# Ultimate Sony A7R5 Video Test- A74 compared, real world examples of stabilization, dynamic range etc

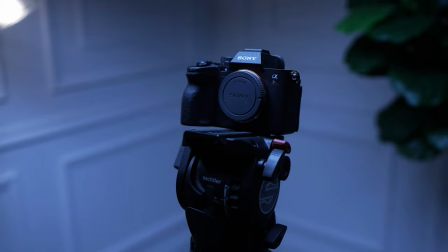What's up everybody my name is Osiris and today I want to talk about the a7r5 and specifically its video capabilities.
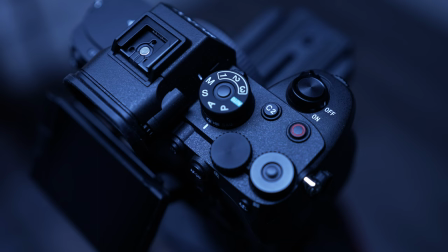Now I'm not gonna lie there's plenty of videos out there but I made this because I wasn't seeing something I wanted to see.
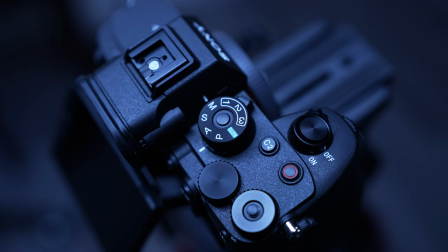I wanted to see more samples with actual lenses that had built-in
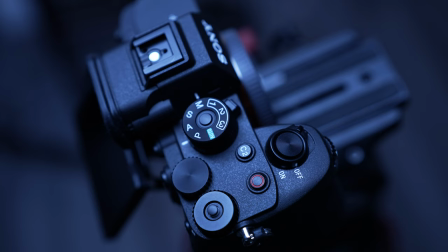stabilization to see how that new sensor paired with the lens that had stabilization
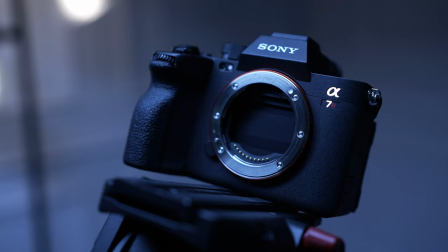and i wanted to check more dynamic range samples and i wanted to
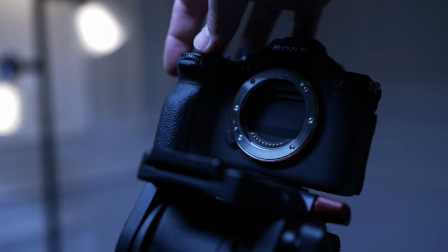actually see how it compares to the fx9 that is my main camera so i'm
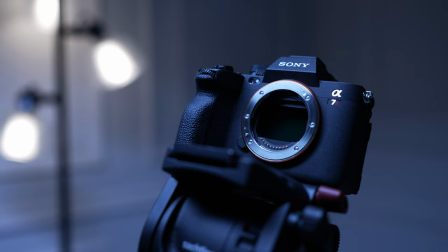curious to see if it would be a great b camera pairing so in this video i'm going to
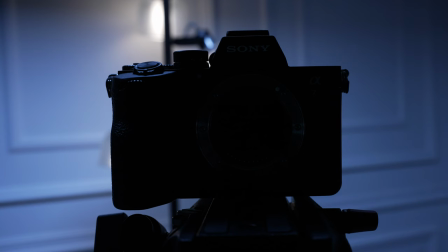show you actual footage of shoots i've been in and some footage on my
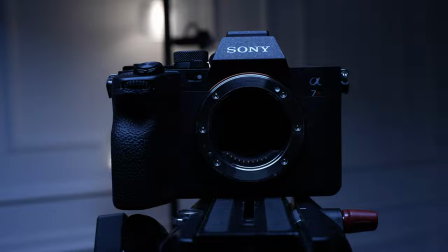own that i played around with and you're going to see differences and some pleasant surprises in the footage ahead so here's
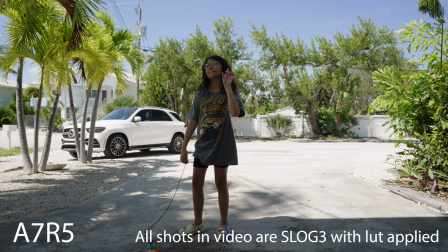the video enjoy so i wanted to do a practical dynamic test and here's my daughter helping me out i chose a difficult
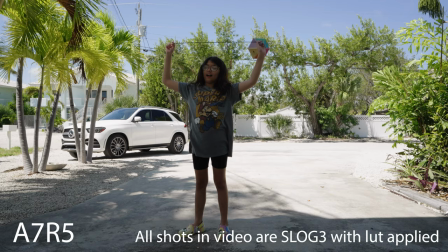lighting situation she's backlit she's in the shade so i figured this would be a good way to test the dynamic range here's the a7r5
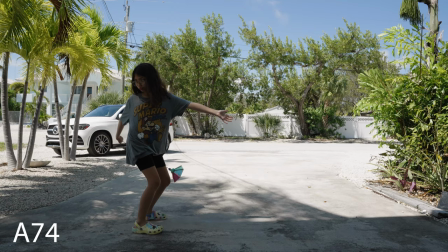and the a74 now oddly enough i had them exactly the same iso f-stop shutter and the a74 looks little darker.
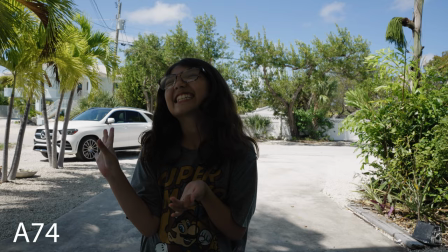As you see here the a7r5 is definitely brighter in the shadows.
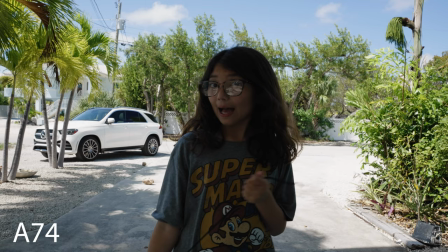I'm going to increase the exposure of the a7r4 now to match the a7r5.
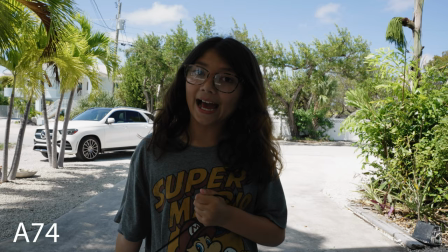So what you're going to look at now is pretty much matching and you'll see what I mean about the shadow color.
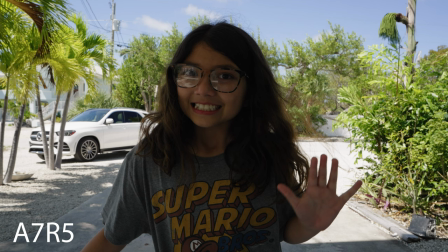A7r4, notice it's almost slightly warmer and brighter in the shadow. So this is my little non-scientific dynamic range test. I could definitely see a small change in difference in a positive way in this new camera.
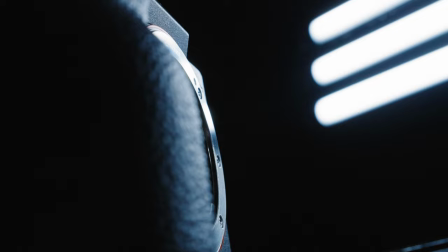So most of the videos I saw out there were testing out the camera of non-stabilized lens.
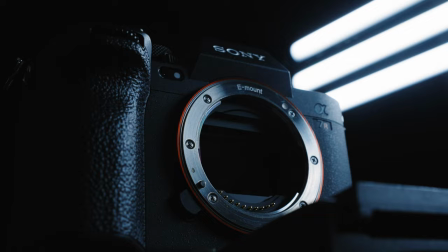So I wanted to actually see the benefit of having a stabilized lens merged with this new sensor of eight stops built in.
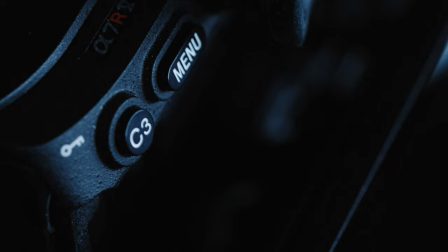So I got the 28-135mm f4 Sony lens and took it for a spin.
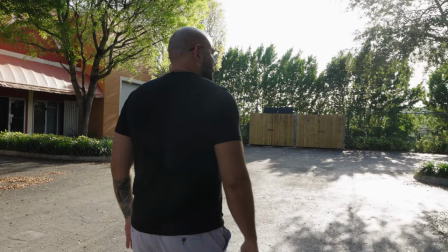Here are the results.
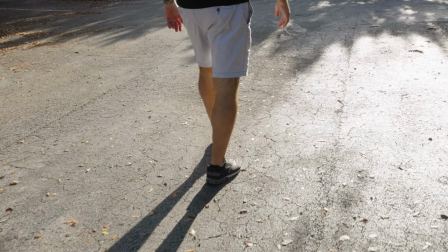here i am i am walking at 28 millimeters there has been no stabilization added in post this is
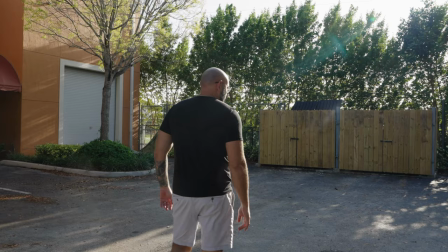straight out of camera and honestly it looks amazing this
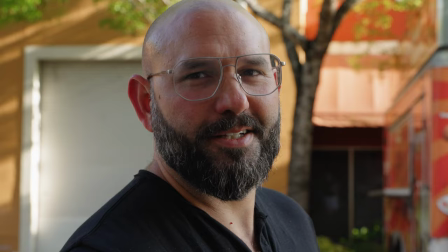is me at about 70 millimeters
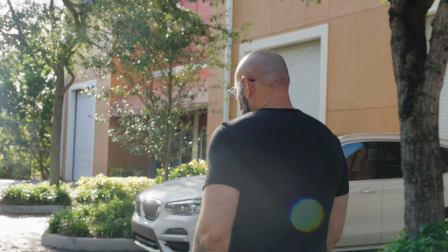and we're just kind of walking and talking here's another shot about 70 80 millimeters zoomed in and we're just walking.
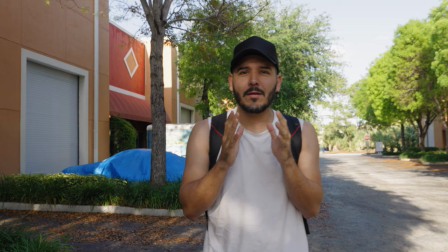I'm here filming one of my best friends John who's also another filmmaker if you ever want to check out his channel it's in Spanish I'm gonna put links in the description box below.
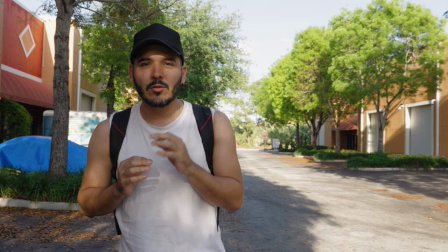I was kind of moving side to side a little bit giving a little motion but if you're someone that likes to shoot this style not running or
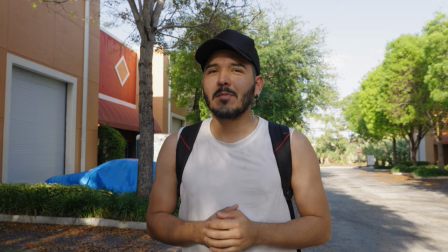anything crazy your shots will be super super steady with a stabilized lens and the a7 r5 paired.
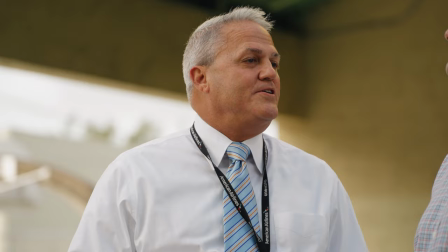coming up next is a job i had for a principal giveaway and
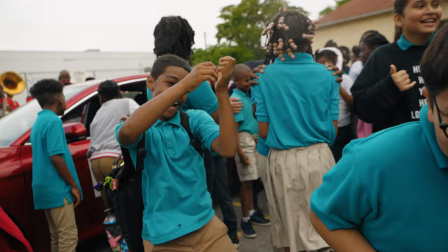uh it was very fun a lot of motion excitement i was running around so pretty much worst case scenario i'm doing a lot of zoom ins
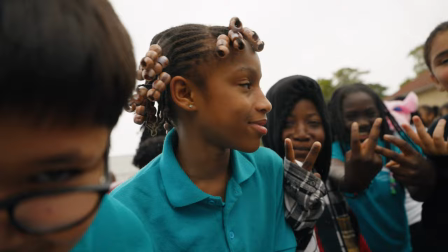and outs to get some type of dynamic motion i think it came out great
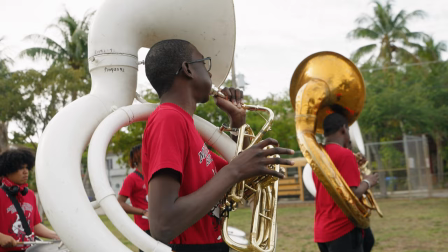again this is all unstabilized
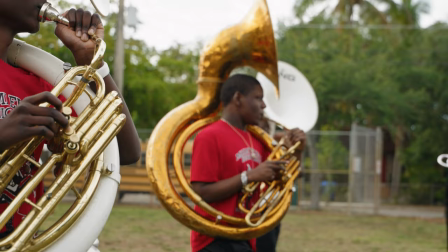looking for the shot framing it up a little zoom in give it some motion some life did a great
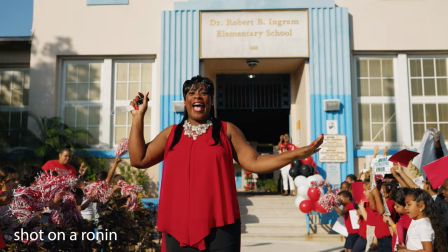job the next clip the next clip coming up is gonna be wild these